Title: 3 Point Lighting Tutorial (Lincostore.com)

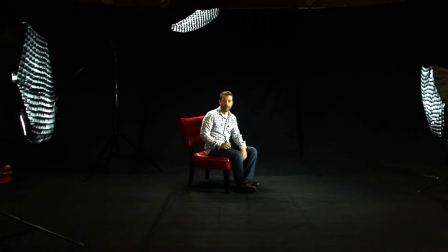(0:12)
If you're new to lighting, the three-point light setup is a great place to start. Right here, I've got a key light, a fill light, and a hair light all triangulated in this setup to showcase what this can do for lighting a subject or lighting an object. When photographers make the leap to get into lighting, it can often be intimidating. A lot of lights out in the market, a lot of people wondering where to start. Well, a good place to sort of start and figure things out is the three-point light setup. And I'll just quickly give you an introduction as to how that works, how it's set up, and then we can talk about the specifics later on. Over here on my left, I've got what's called the key light. Over here on the right, I've got a fill light. And then behind me, I've got a back or a hair light that will round off the three.
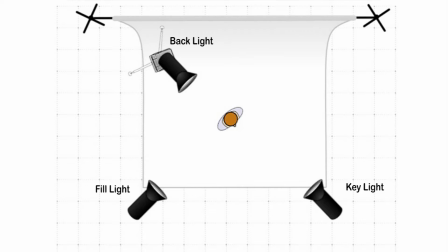(1:02)
So to go through these one by one, the key light is going to be the light that defines the exposure for the scene. So in Hollywood terms, if you think about the way they're going to light a scene, it's often going to be defined by the primary light source in that particular room. Or if they're outdoors, maybe it's the sun. Or if you think about a scene where characters are sitting in front of a large picture window, that outdoor light coming into that picture window might be the defining light or the key light of the scene that sets the exposure. That light might be enhanced by artificial light that we don't see outside the shot, but the main gist of it is that that's the light that's going to define the exposure for the scene, and that's the light that most people are going to notice as the primary light source. To complement that primary light source, we usually have what's called a fill.
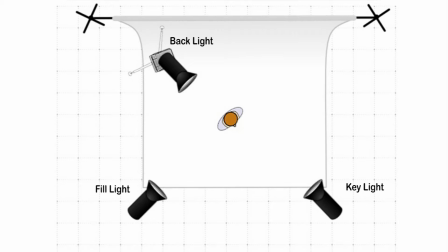(1:52)
Now, sometimes the fill is just a softer version of the key on the opposite side of the face, but you notice that this side of my face is a little bit darker than the key side. And often people will start off with what's called a 2-to-1 lighting ratio, where you just have the fill light at half the intensity of the key light. And that's a good place to start to sort of get the idea of a three-point light setup. But the main goal of a fill light is to simply fill in those shadows that are created by the key light. And we'll take a look at how extreme those shadows can be in just a moment. But not to fill it in so much that we are flattening out the light and creating a what's called a sort of a high key or a flat lighting look. Now, to round off the picture, we've got the hair light behind me to give a nice accent or rim light around the back of the source of the subject.
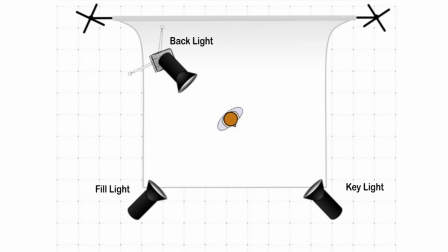(2:49)
That might be the actor's head, it might be an object, but the main goal in all of this is to create a sense of three-dimensional shape to that object, to create a sense of visual interest that goes beyond the flat lighting look that we might set up with, say, a simple flash on the camera aimed right at the subject with nothing else to round it off and to accent the light.
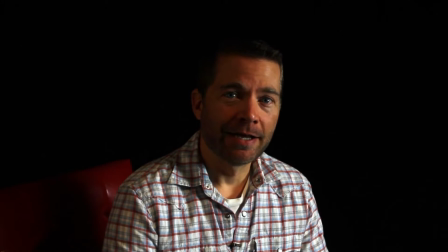(3:15)
So let's take a look at the three-point light setup, light by light, so we can understand what each individual light brings to the overall picture.
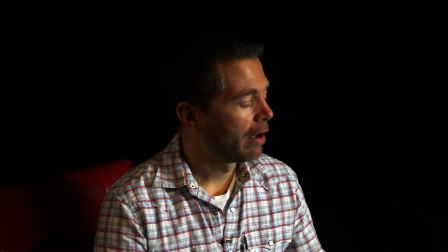(3:22)
I'm going to start off by turning on my key light.
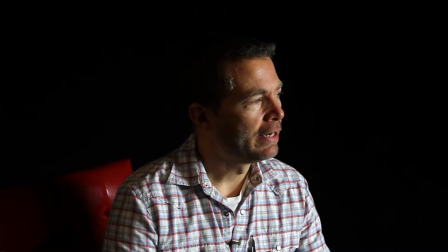(3:26)
The key light is the light in the scene that defines the overall exposure, and it's usually the brightest light in the setup.
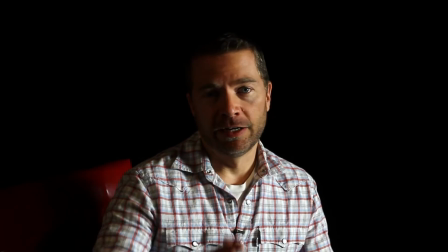(3:32)
And you can see right away when I turn that on, I get a very dark, direct shadow on the right side of my face.
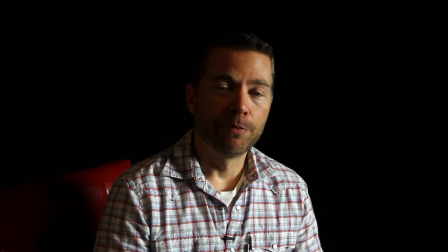(3:37)
That creates a very moody, dramatic look, which might be appropriate for some situations, but in most cases,
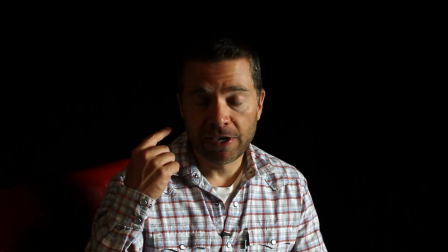(3:43)
people are going to want to fill in this side of the face and fill in that shadow with a little bit of light at least.
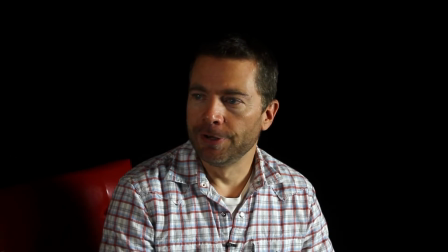(3:49)
So let's turn on the fill light over here on the right side, and now you can see I've got a 2-to-1 light ratio set up.
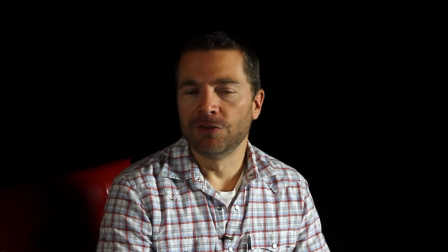(3:55)
That means that my fill light is half as intense as my key light,
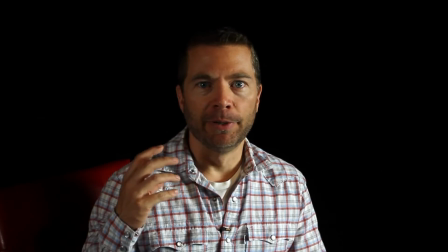(3:59)
and therefore I keep some of the shadow on the right side, but at the same time, hopefully I've got a little bit of that drama left,
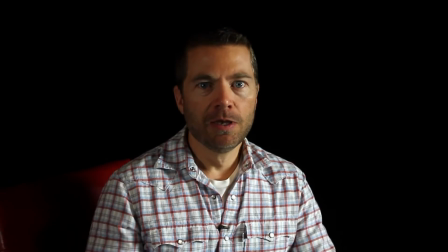(4:06)
a little bit of visual interest created by those shadows, but it may not be quite as flattering to the subject.
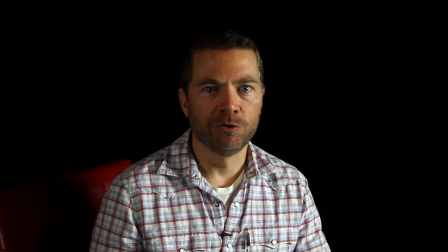(4:12)
In other words, it might accent some shadows, make the subject look a little bit older.
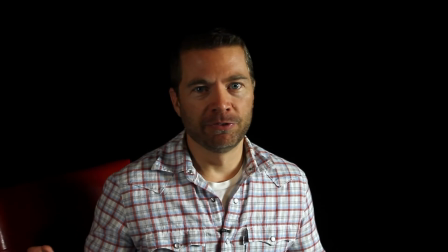(4:16)
Maybe it just doesn't flatter their particular facial features in the way that we'd like.
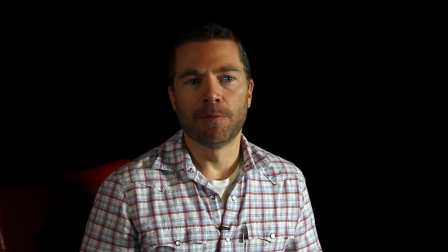(4:22)
So the even light setup, where we bring up the fill light, is another option.
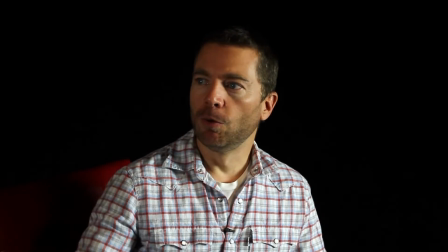(4:27)
And so if we go to a 1-to-1 light ratio by intensifying our fill light over here,
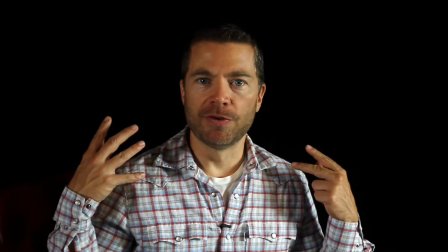(4:32)
we can then fill in those shadows even more and create a flatter lighting look.
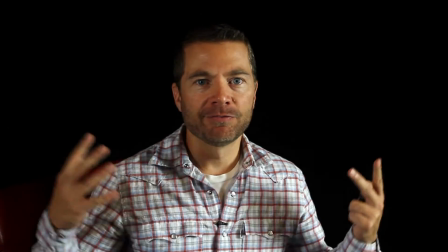(4:36)
And by flattening out that light, getting rid of those shadows completely, hopefully,
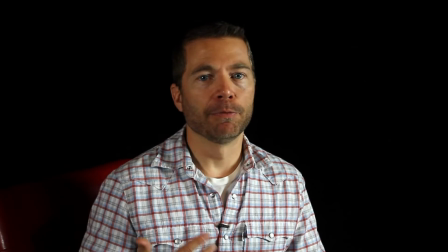(4:41)
we can then create a more flattering appearance and hopefully a more complimentary one for a male or female host or for an actor or actress. And you can even take that a step further if you wanted to fill it in from below.
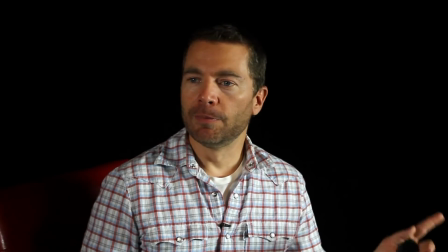(4:54)
But the even light setup here created by the key and the fill should do the job.
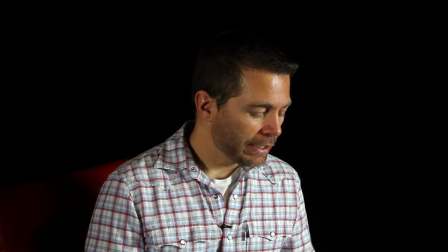(5:00)
Now, if we turn both of these off
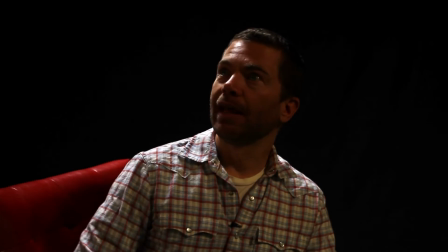(5:04)
and we have only the third light in this setup, which is our hair light or our edge light, we
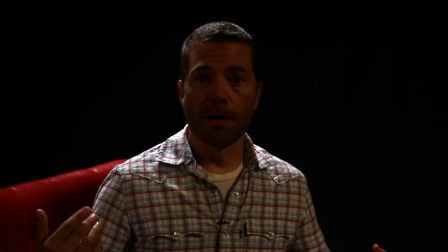(5:12)
can see the drama created by this light alone.
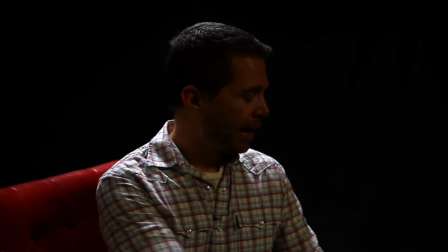(5:15)
You can see my face is probably dark at this point, but I've got this rim of light going on my shoulders, the back of my head, and my hair.
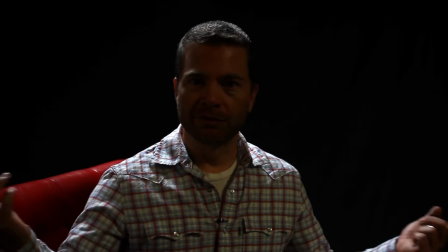(5:22)
And you can see what that brings to the picture now with these lights turned off. When this light is added,
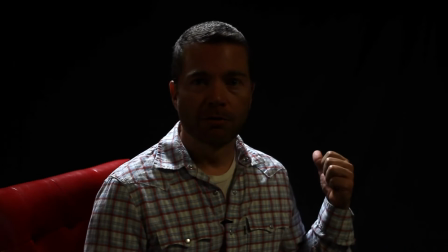(5:27)
you're basically going to get a nice bit of separation from the background so that hopefully your subject's going to pop a little bit more, as well as add some drama, some visual interest. But it's a very practical, very useful light to have in any situation, whether it's even on your front two lights or whether you've still got a little bit of that drama.
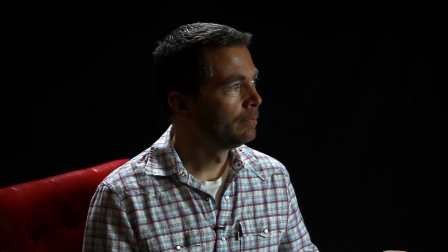(5:46)
So now when I add these lights back on, get them both involved.
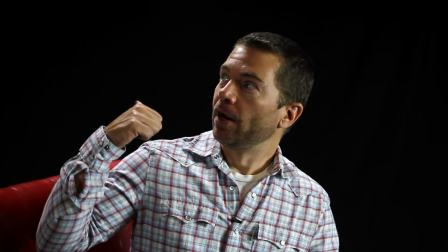(5:51)
Here's my fill, here's my key, here's my hair light or my edge light. Now you can see what they all bring to the picture.
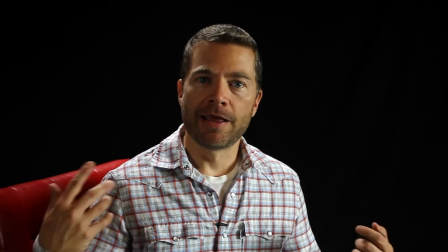(5:57)
So hopefully at this point we've got now our full complete 3-point light setup.
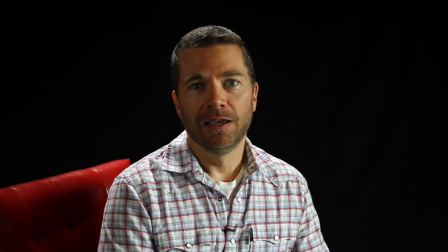(6:02)
Every light is performing its function, and we've got what we wanted out of it, and we've accomplished our goal.
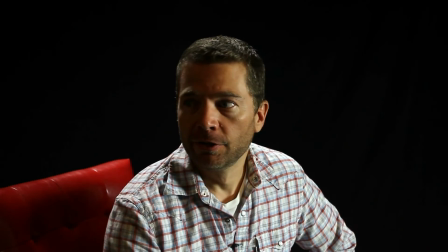(6:11)
All right, just because we have 3 lights doesn't mean we have to use them all. Here I've turned off my fill light completely, and we're just using our edge light, hair light,
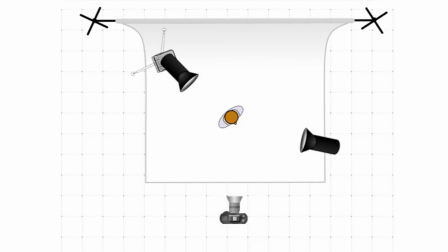(6:19)
and using our key light to create a little bit of drama here. It's not quite the same light setup we had earlier when we just turned them on one by one, but if you just use a couple lights, change the position of lights,
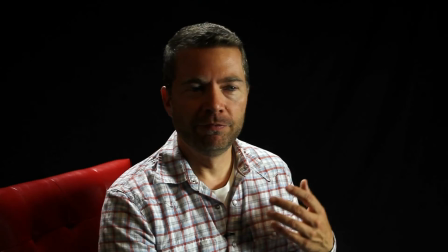(6:31)
the 3-point light setup is really just meant as a starting point for you to jump off and do your own thing with it for whatever the scene may call for.
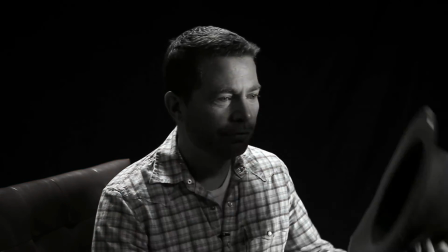(6:39)
And you'll notice that this light in particular kind of gives us that old vintage film noir look from the 40s and 50s,
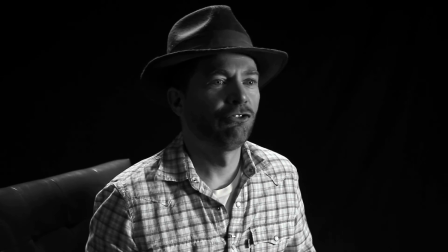(6:45)
that beautiful use of shadows that they had in black and white photography back then,
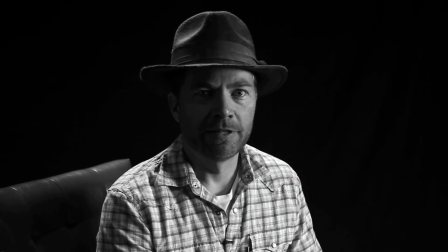(6:51)
and that sense of drama and mystery that was gained from that use of shadow and playful use of light and the splashiness of the light.
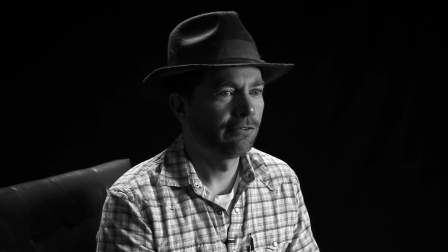(6:59)
It really creates a look unto of itself.
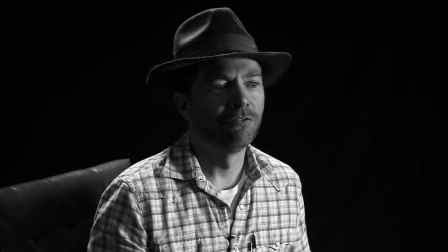(7:02)
And that's just one example of the drama and the fun that you can have with this 3-point light setup when you start mixing and matching setups.
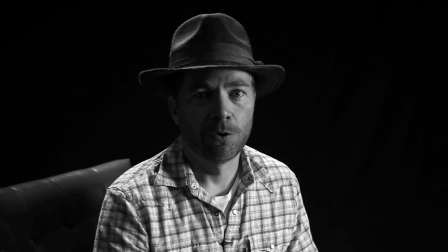(7:11)
So enjoy, have fun with it.